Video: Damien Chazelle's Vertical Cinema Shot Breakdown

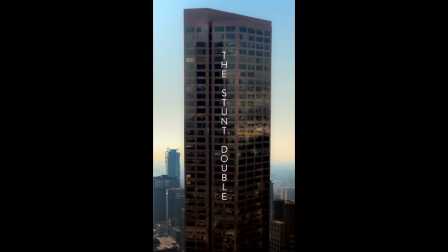[0:00]
Apple just released a new short film ad directed by Damien Chizelle, the Academy Award-winning director of La La Land and Whiplash.
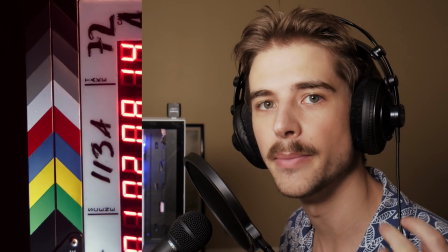[0:08]
I think this short film will be interesting to examine because as far as I know, it's the first time a major director like this has shot a project like this in a vertical format.
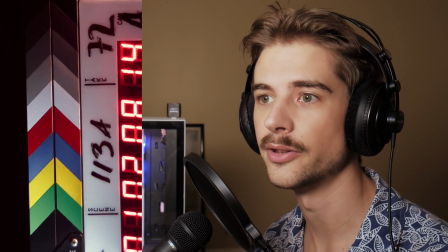[0:17]
Vertical format is actually very common these days. We see it all the time on TikTok or Instagram and Snapchat.
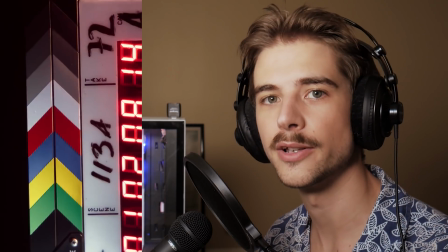[0:23]
So it will be interesting to see what someone who has more experience with cinematic composition does with the format
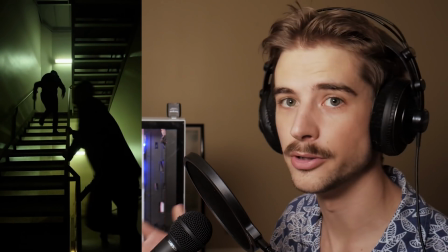[0:34]
This composition here is a great early example of how you can use vertical video in an interesting way Chazelle
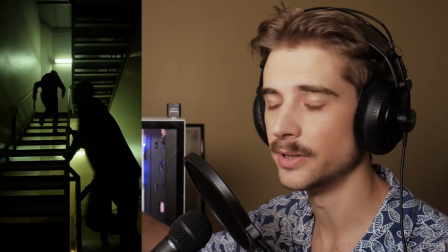[0:41]
constructs scenarios where movement is going from top to bottom instead of left to right and this allows him to use more of the frame. When we compose an image for film, if there's action, we often want empty space for the character or object that's moving to move into.
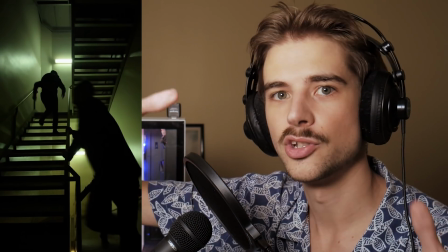[0:55]
So by using top to bottom movement instead of left to right, Giselle can utilize that negative space and have action moving into it.
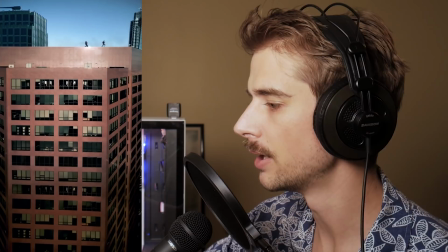[1:04]
In this shot, the action is moving left to right, but he uses the negative space at the bottom in a visually interesting way.
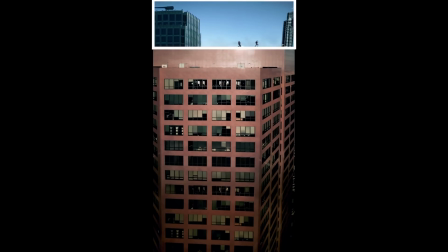[1:11]
It emphasizes the height of the building that they're on. He's also creating a frame at the top that mimics a wider aspect ratio.
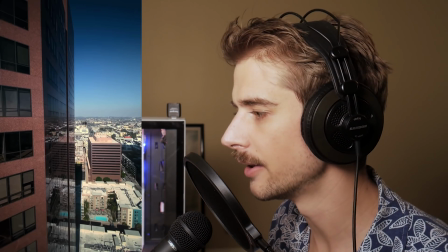[1:20]
One of the key things he did was selecting a scenario and a story that works well in vertical.
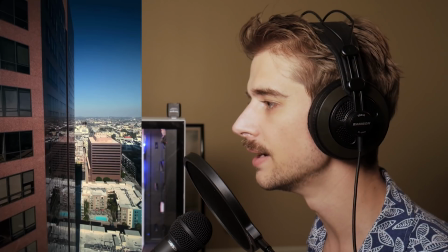[1:25]
This shot in vertical actually does a better job of emphasizing in the available composition space the action that's happening here.
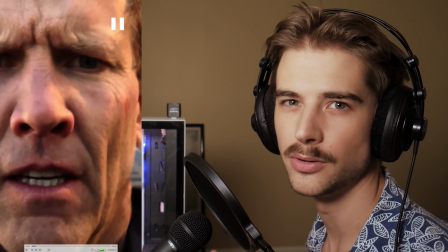[1:32]
But here we get two shots that show ways in which vertical can be kind of awkward and not really that great.
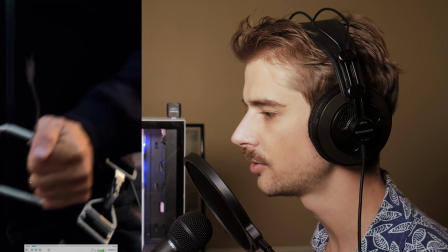[1:39]
In this one, the action is moving across the vertical composition and his hand kind of punches out of the composition for a second.
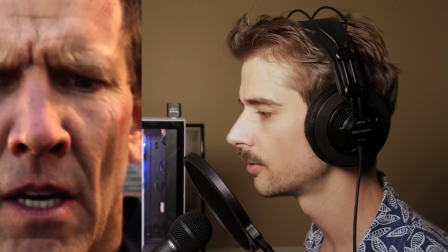[1:47]
And in this shot, his eye is getting cut off. Pretty awkward and I don't think it really works. Throughout the short, we'll see Chazelle do this several times.
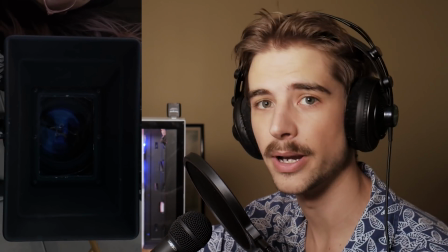[1:56]
He often uses frames within frames that mimic the vertical frame.
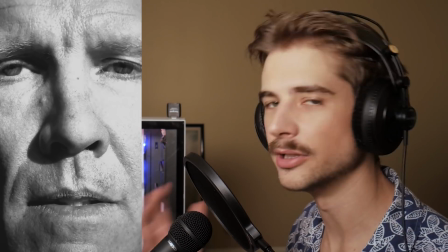[2:04]
This is an example of a shot that I really just think doesn't work in vertical.
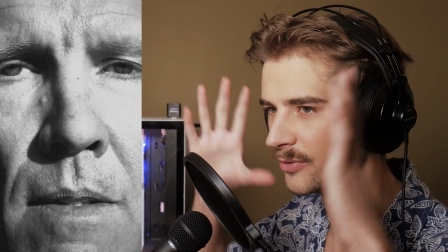[2:09]
The way the eyes are cut off and the way it just feels like it squishes and constrains the face does not work for me.
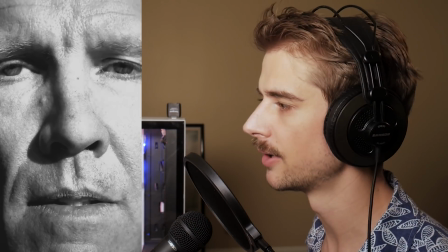[2:15]
I'm not a fan.
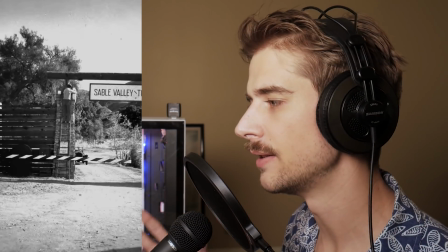[2:20]
This section of the short is maybe the worst part. I don't think he's utilizing the vertical space as well as many of the others that we'll get to.
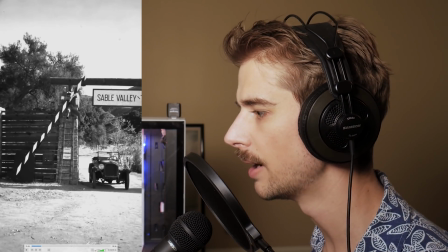[2:33]
Here again he's trying to use vertical movement to emphasize the verticality but he's not going
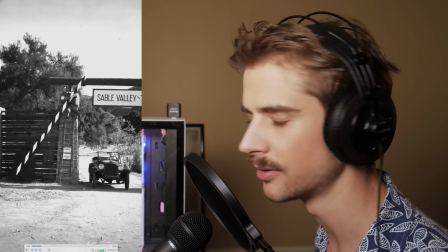[2:39]
all the way up here and there's nothing happening down here so this would work better as a smaller boxier frame.
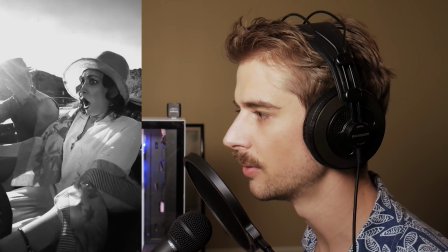[2:46]
This is another shot that I think is pretty awkward, again there's just nothing useful going on at the top, and the way the man's face keeps poking out of the frame is awkward.
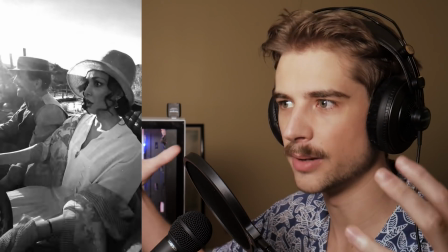[2:55]
This scene I think is where it most feels like Giselle is just trying to jam conventional images into a skinny format, and you can tell.
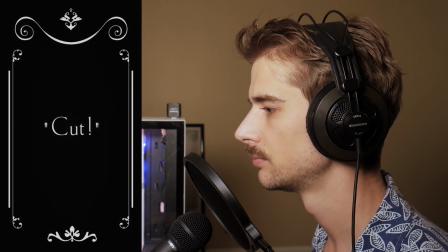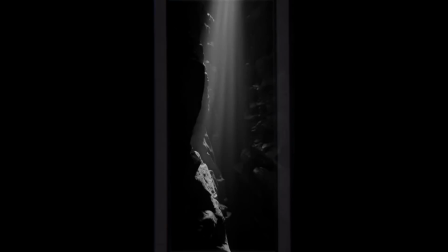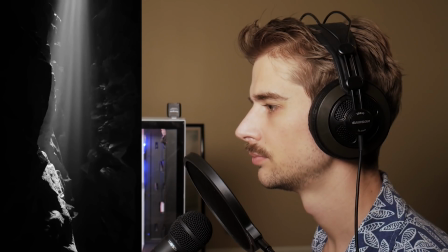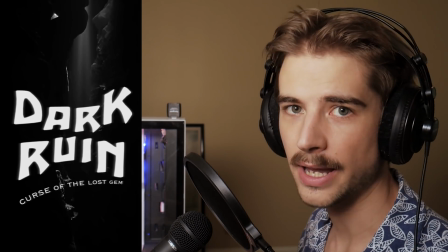[3:19]
This right here on the other hand is a really cool composition. The verticality of the space is being emphasized by the aspect ratio itself.
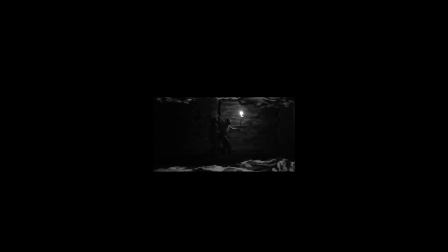[3:28]
In this shot, Chazelle again creates a frame within a frame that resembles a wider aspect ratio.
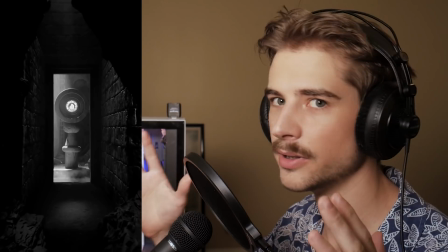[3:34]
And here he uses an interesting vertical frame within a frame to draw our attention inward,
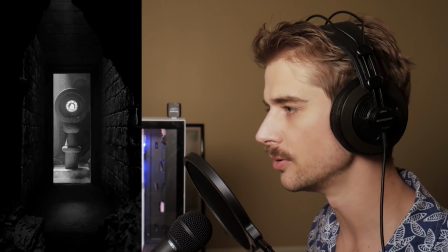[3:39]
and we think less about the unused space at the top and the bottom because of that.
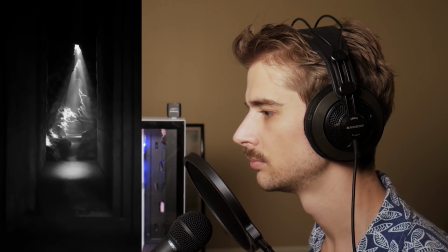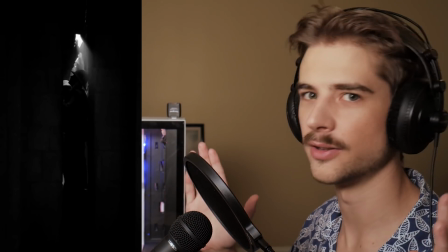[3:50]
This is pretty good right here. The format feels pretty claustrophobic and constricting, and so bringing in the sides even more is a great way to utilize that.
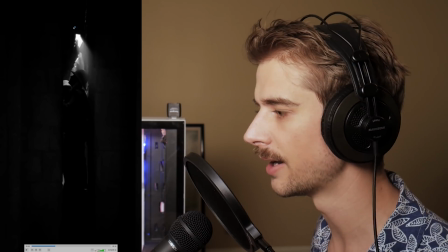[3:59]
I also love the little pinpoint of light at the top here and how things are just constraining into a little sliver.